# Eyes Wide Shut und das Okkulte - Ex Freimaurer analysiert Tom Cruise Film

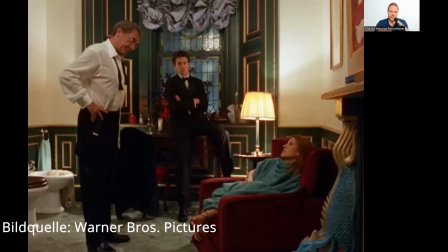Also auch wieder so eine ganz kleine Szene, wenn man den Film das erste Mal guckt oder ihn, ja sage ich mal, nicht mit dem geschulten Auge schaut, mit dem ich das vielleicht tue, dann überschaut man das und überhört das und misst dem keine Bedeutung bei, aber es ist bei näherer Betrachtung wirklich genial gemacht.
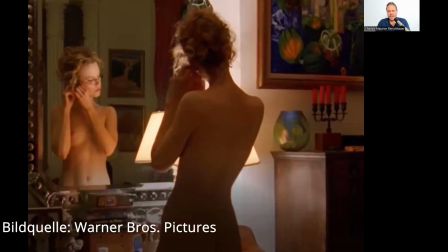ja auch hier jetzt kommen die beiden dann von diesem ball zurück bill und alice und es gibt so eine szene wie sie jetzt nackt vor dem spiegel steht und er kommt dann auch dazu und dann ist das so eine gewisse so eine erotische knutsch szene aber ich finde es hier interessant an dieser
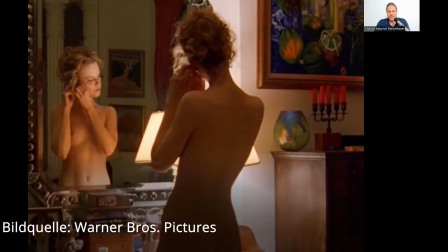bildkomposition dass wieder der spiegel eine rolle spielt dass wir sie frontal nur durch den Spiegel sehen und die gespiegelte Realität wieder hineinfließt und b guckt euch doch mal rechts diesen Kerzenhalter an, der erinnert so ein bisschen an eine Menorah aus dem Judentum,
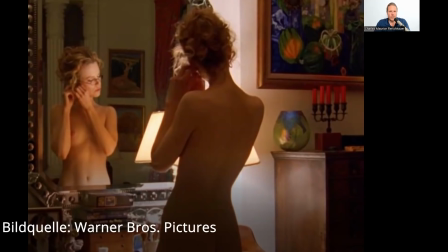hat aber fünf sichtbare rote Kerzen, rot ist eine Signalfarbe, rot ist eine aggressive Farbe, es ist aber auch eine Sexualfarbe, wir sprechen ja nicht umsonst vom sogenannten Rotlichtmilieu und die Fünfzahl sind die Fünf Sinne.
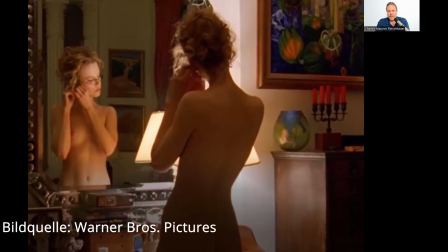Was uns hier gezeigt werden soll, ist ein Bild der Sinnlichkeit, die fünf Sinne, das Erotische spielt jetzt rein, sie ist nackt, er kommt dann auch gleich nackt dazu und das sind so Kleinigkeiten, wo ich mich dann beim Gucken immer wieder freue,
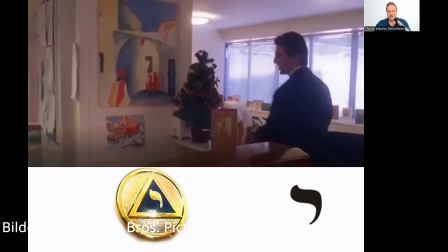wenn ich sowas entdecke, wie geschickt das in so einen Film eingearbeitet ist. Was wir hier sehen, ist auch wieder total interessant. Das ist jetzt eine Szene, wo Bill seine Arztpraxis betritt. Und das geht recht schnell.
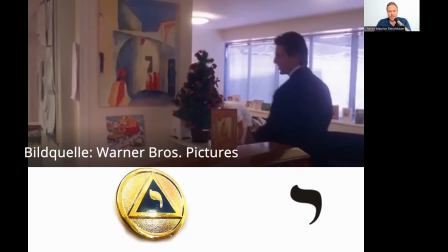Er kommt rein, begrüßt die Sprechstundenhilfe und geht dann so einmal um den Tresen rum zu seinem Praxisraum und die Kamera begleitet ihn. Und wir sehen hier zum einen wieder den Weihnachtsbaum und auch eine Weihnachtskarte stehen, also diese Symbolik, es spielt ja zu Weihnachten,
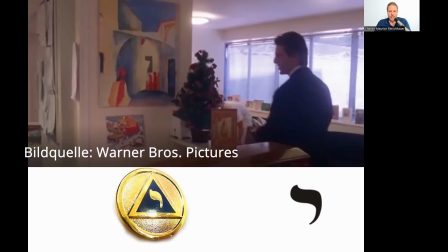auch im Hintergrund total skurril diese ganzen Weihnachtsgroßkarten auf der Fensterbank, eigentlich irgendwie so überzeichnet. Interessant ist aber das Bild an der Wand. Da ist in der Mitte so ein abstraktes Gebilde eingearbeitet. Es sieht ein bisschen aus wie das Logo von ProSieben, könnte auch eine 7 sein,
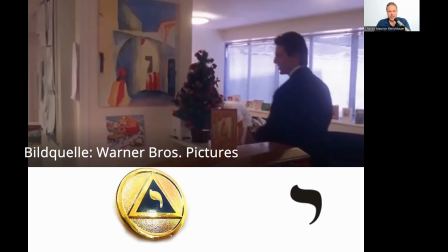könnte aber auch der zehnte Buchstabe des hebräischen Alphabets das Jod sein. Das Jod ist ein Symbol oder das Jota, was auch in der Freimaurerei und in der Kabbalistik eine große Rolle spielt,
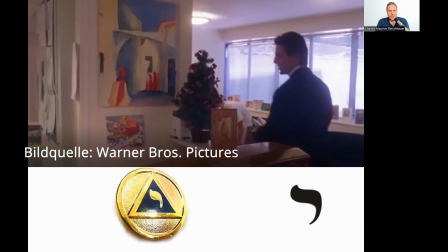denn es ist einer der Buchstaben, aus dem sich das Tetragrammaton, der unaussprechliche Name Gottes, zusammensetzt. Wir sehen auch unten, habe ich so eingeblendet, mal so ein Freimaurer-Pin. In der Freimaurerei kommt das Symbol im 14.
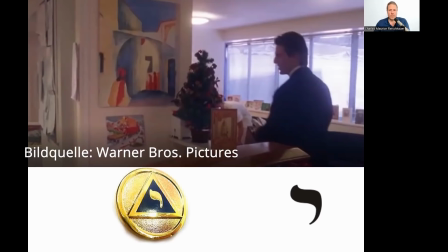Grad des alten und angenommenen schottischen Ritus vor, wo es auch dann in diesem Grad darum geht, dass dieser Gottesname wiedergefunden wird. und ja das sind kleine anspielungen in diesem film immer wieder an initiation
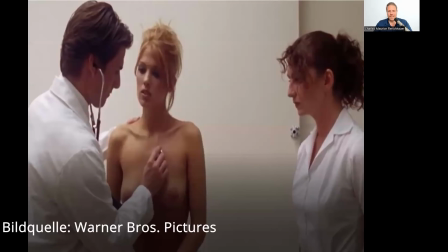ja da ist er dann hier zu sehen in seiner praxis wie eine patientin behandelt und auch eine total groteske szene also die patientin ja oben ohne
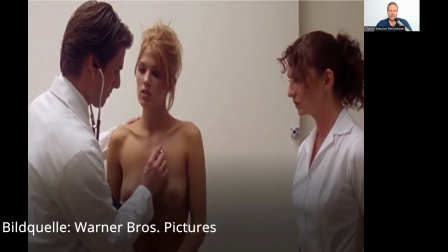sieht aus wie ein model oder also irgendwie die ihn so leicht lüstern anschaut und er etwas verkrampft, eigentlich wahrscheinlich schwer an ihr interessiert, aber in seiner professionellen Ärzterrolle gefangen und dann als drittes Element diese
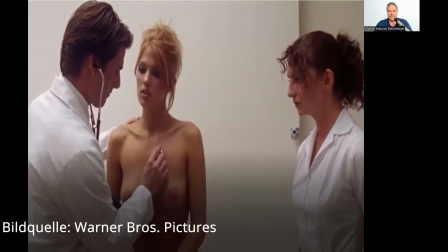Sprechstundenhilfe, die ganz streng und darüber wacht. Was man hier sehen kann, ist auch so eine Anspielung an die Psychoanalyse. Ich hatte ja schon gesagt, die Traumnovelle von Schnitz hat ganz viel mit Psychoanalyse zu tun und wir sehen hier eigentlich die drei Persönlichkeitsanteile, die Freud beschrieben hat.
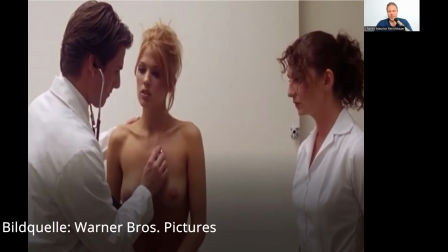Die nackte Dame oder die Dame, die oben ohne ist, spiegelt das S wieder.